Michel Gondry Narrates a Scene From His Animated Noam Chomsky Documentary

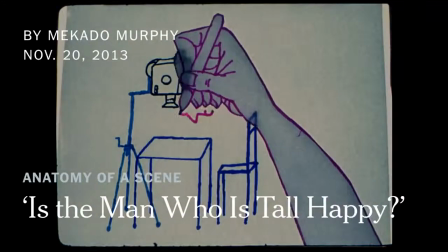I am Michel Gondry and I'm the director of Is the Man Who Stole Happy?
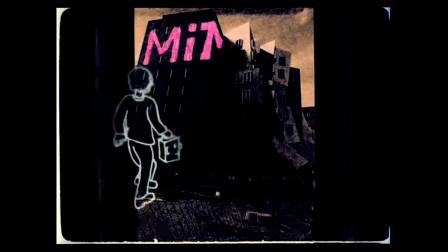So this is right at the beginning of the film where you see me on my camera,
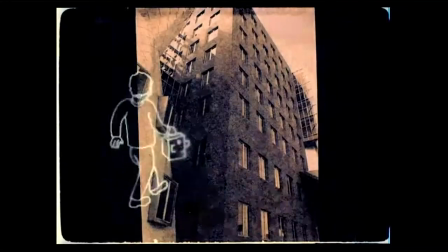first shooting animation then I'm walking, carrying the camera and we walk across the MIT building who's been designed by Frank Gehry
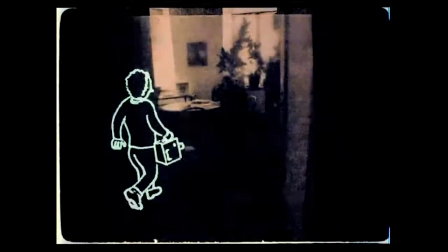and we're going to see a picture of Noah the way I saw him waiting
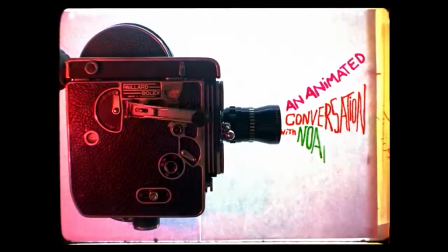just before the interview and the camera you
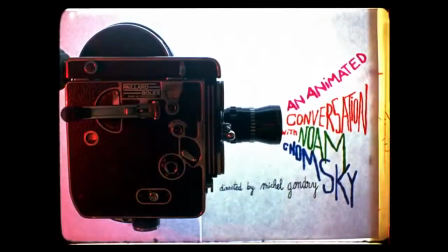see is the same one that I use both to interview Noam to shoot
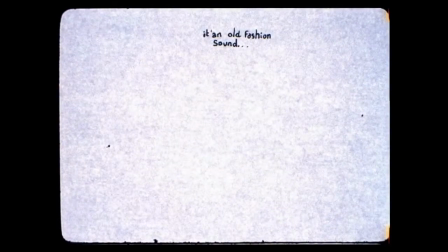the beat where you see him and to shoot the whole animation of the film.
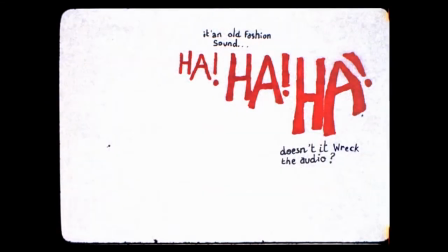So there in this scene I sort of explained Noam how the camera works
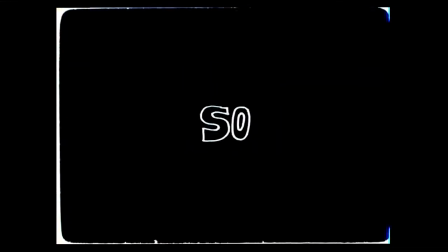and you have this funny comment of Noam saying it's gonna wreck the audio because the camera is very loud,
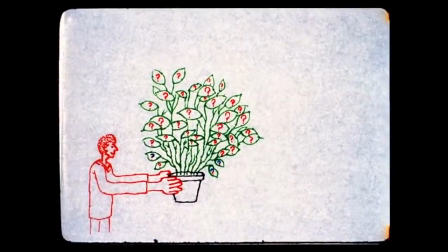so that's why I have to draw the camera each time you hear it,
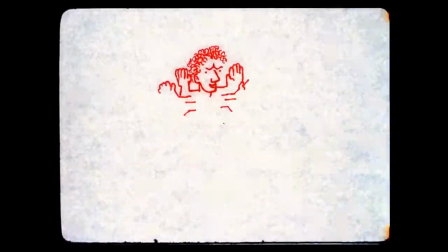and I was very nervous this day, and I tried to figure my first question,
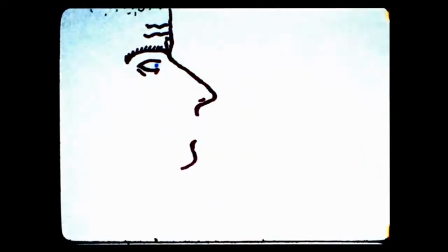and Noam is trying to put me at ease, telling me that I have some success, so I should feel adequate,
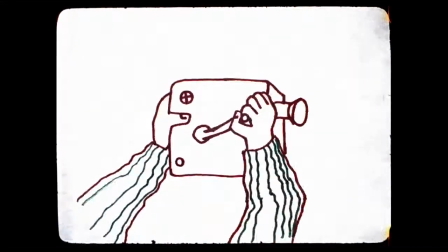and so I get to ask Noam a question about his first memory,
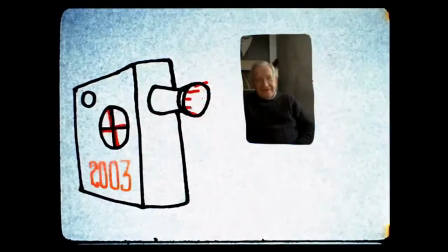and at the same time I'm cranking my camera, and you can hear it, so that's why I have to illustrate it.
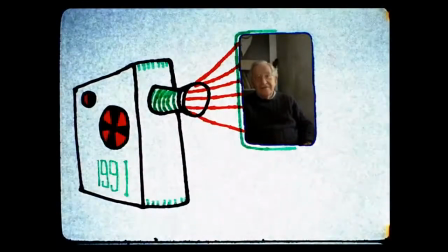So we go backwards in time,
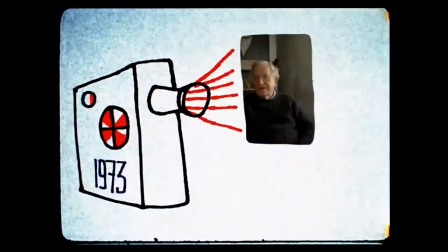because he was trying to remember his first memory and how old he was, and he was 16, 18 months. So that brings us back to 1930. So the time he goes back to this part of his life,
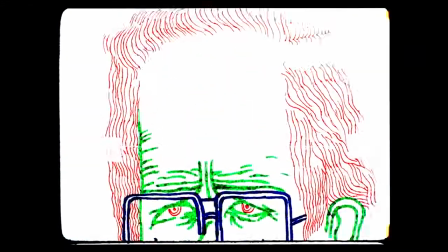I did the countdown on the camera and it works with sort of the mechanics. and we zoom into his brain,
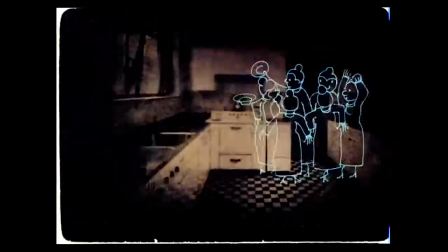and now we are back into his past. So I illustrated the group of aunties,
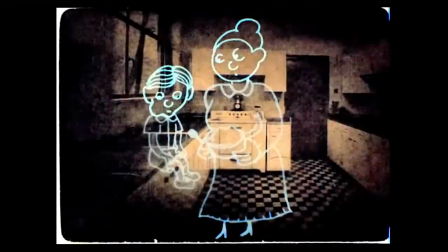and his auntie is trying to feed him with his oatmeal and he doesn't want to eat it.
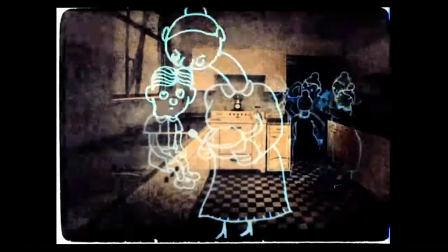So this animation is done on paper, just Sharpie on paper, and the background is a picture of a kitchen that I reverse in negative first,
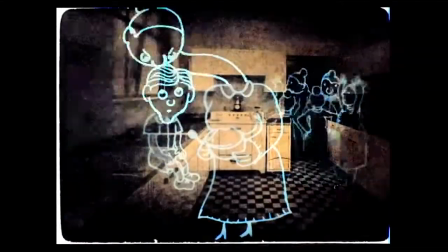and after I reverse the whole thing in positive in tele-cine,
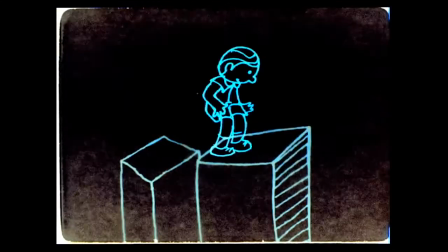but it's all shot on film, that's what I've done basically, there is no post-prediction.